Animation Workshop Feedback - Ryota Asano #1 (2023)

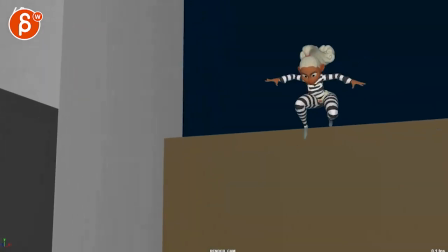(0:03)
All right, new shot here. There's no sound. This is between kind of blocky.
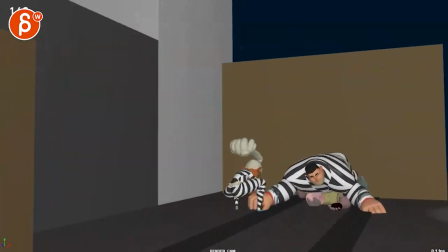(0:10)
You mentioned here blocking and splining.
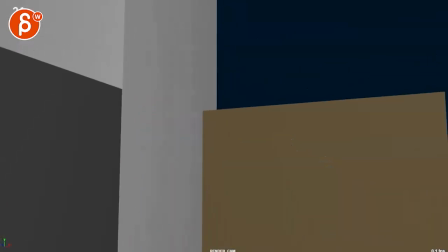(0:15)
And at the end. Cool. Yeah, fun stuff.
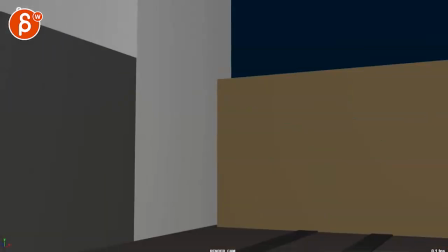(0:20)
I like it. Not sure. First thing, just because of the camera. I don't mind this.
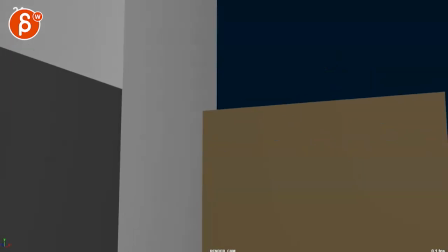(0:28)
Handheldly looking for something. I think it snaps up a bit too soon.
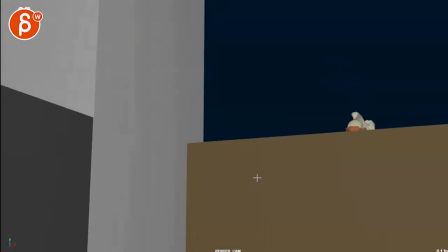(0:33)
Like it knows that she's about to appear here. So I would keep it handheld-y through here.
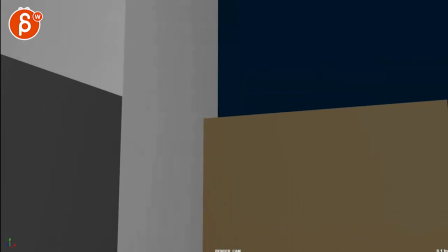(0:40)
To be honest, I'm not sure you need to handheld. You can just have her enter.
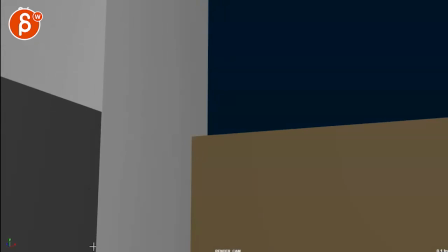(0:45)
You know, imagine we're here. So you go 1, 2, 3, 4, 5, 6, maybe 6 or 7 frames.
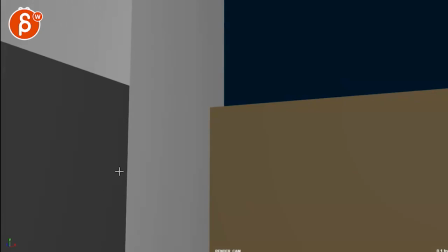(0:52)
And you just start here on a static camera. And then she appears.
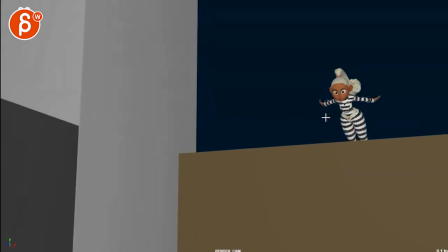(0:58)
So you'll be maybe around between here and here. and then the camera pans and tilts up to reframe.
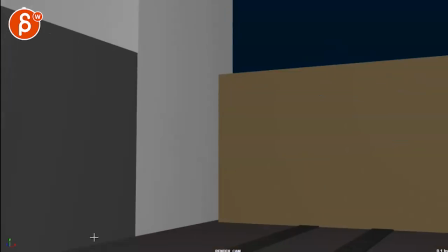(1:06)
But that's only up to you. It's a bit of a, you know, there's nothing going on, but I can see the appeal of kind of looking, oh, what's going on?
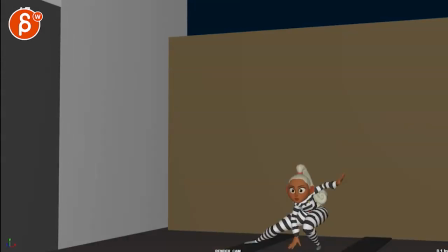(1:16)
Ta-da, surprise. If you want to keep it like that and you want that much time without anything happening here a second,
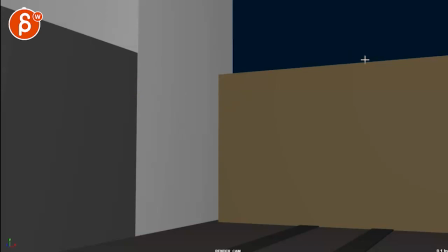(1:22)
then all I would do is stay down here and then have her appear and then the camera adjusts.
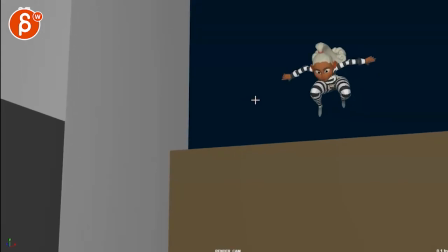(1:30)
even here we are dropping a bit a bit too soon and i'm really talking at two or three frames
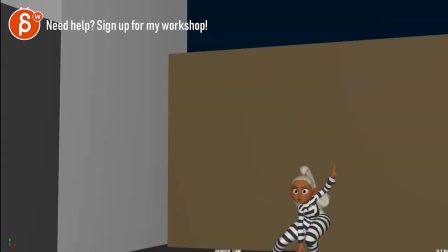(1:38)
i know she gets she'll get pretty close to here and it's fine i can actually bring this up here it's fine for characters to break frame the camera is always going to be somewhat
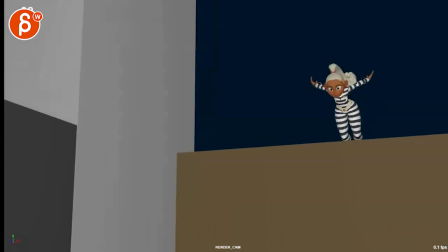(1:45)
late unless it's a very specific story point you want to tell and that's okay that's all
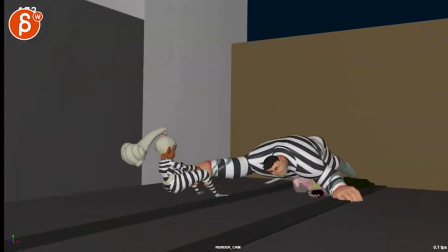(1:51)
cool then i'm not super sure about this translate it's such a
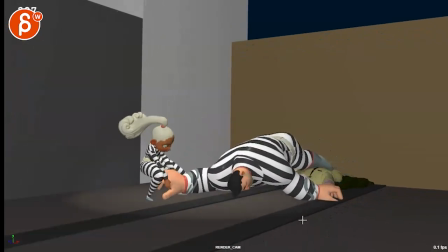(1:58)
attention grabbing move with the camera that's just there for potentially a better
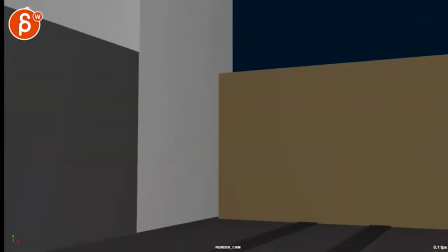(2:03)
three-quarter view so my suggestion could be if we look at where we are ending here i mean that's pretty similar in terms of the angle so i'm not sure when you go
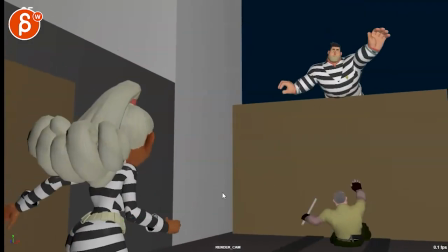(2:20)
that we need to be so head-on with the camera.
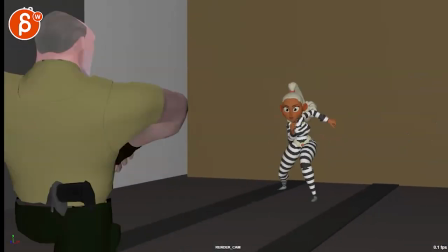(2:24)
Now, I understand that if you do stay more three-quarter, that she might end up being too far over there.
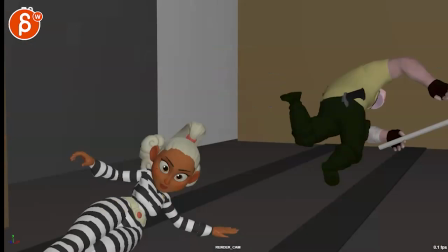(2:31)
But I think you can easily just have her...
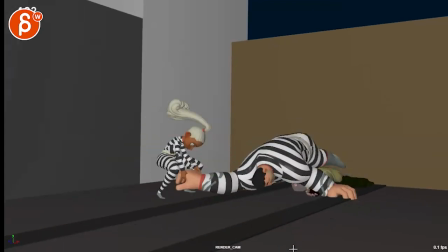(2:34)
Basically, what I'm saying is keep this camera angle and just do everything with your pan and tilt, blah, blah, blah. This is your tilt. This is your pan, right?
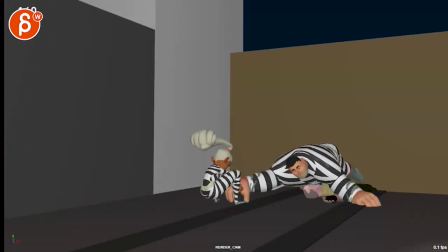(2:44)
And don't do any of that trans lady move. very subjective but i'm not sure you need it and it's it's a bit too
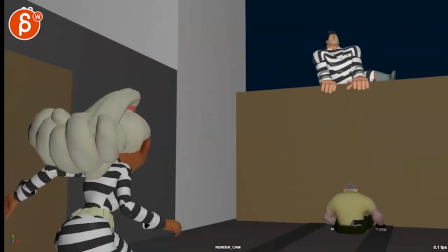(2:53)
too drawing attention to itself feeling to me so if you mention if you imagine
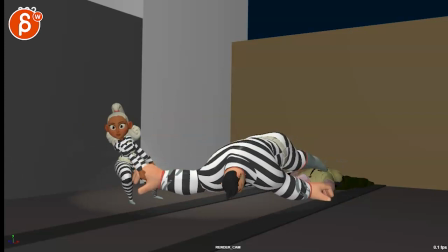(3:00)
this is the camera that you're using here no translates and you just tilt pan to reframe her i'm saying is that when she gets to here with a camera like that she might end up too far to the left so
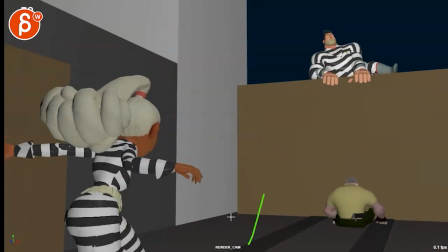(3:14)
obviously the remedy will be when you get to this she just has to slide more towards camera and then it's okay because then you can have her do
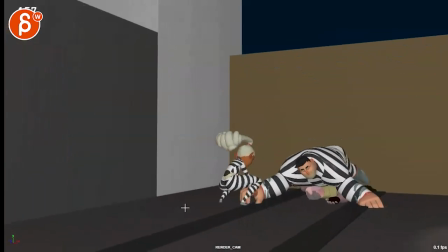(3:21)
a little bit of a curve that way hope that makes sense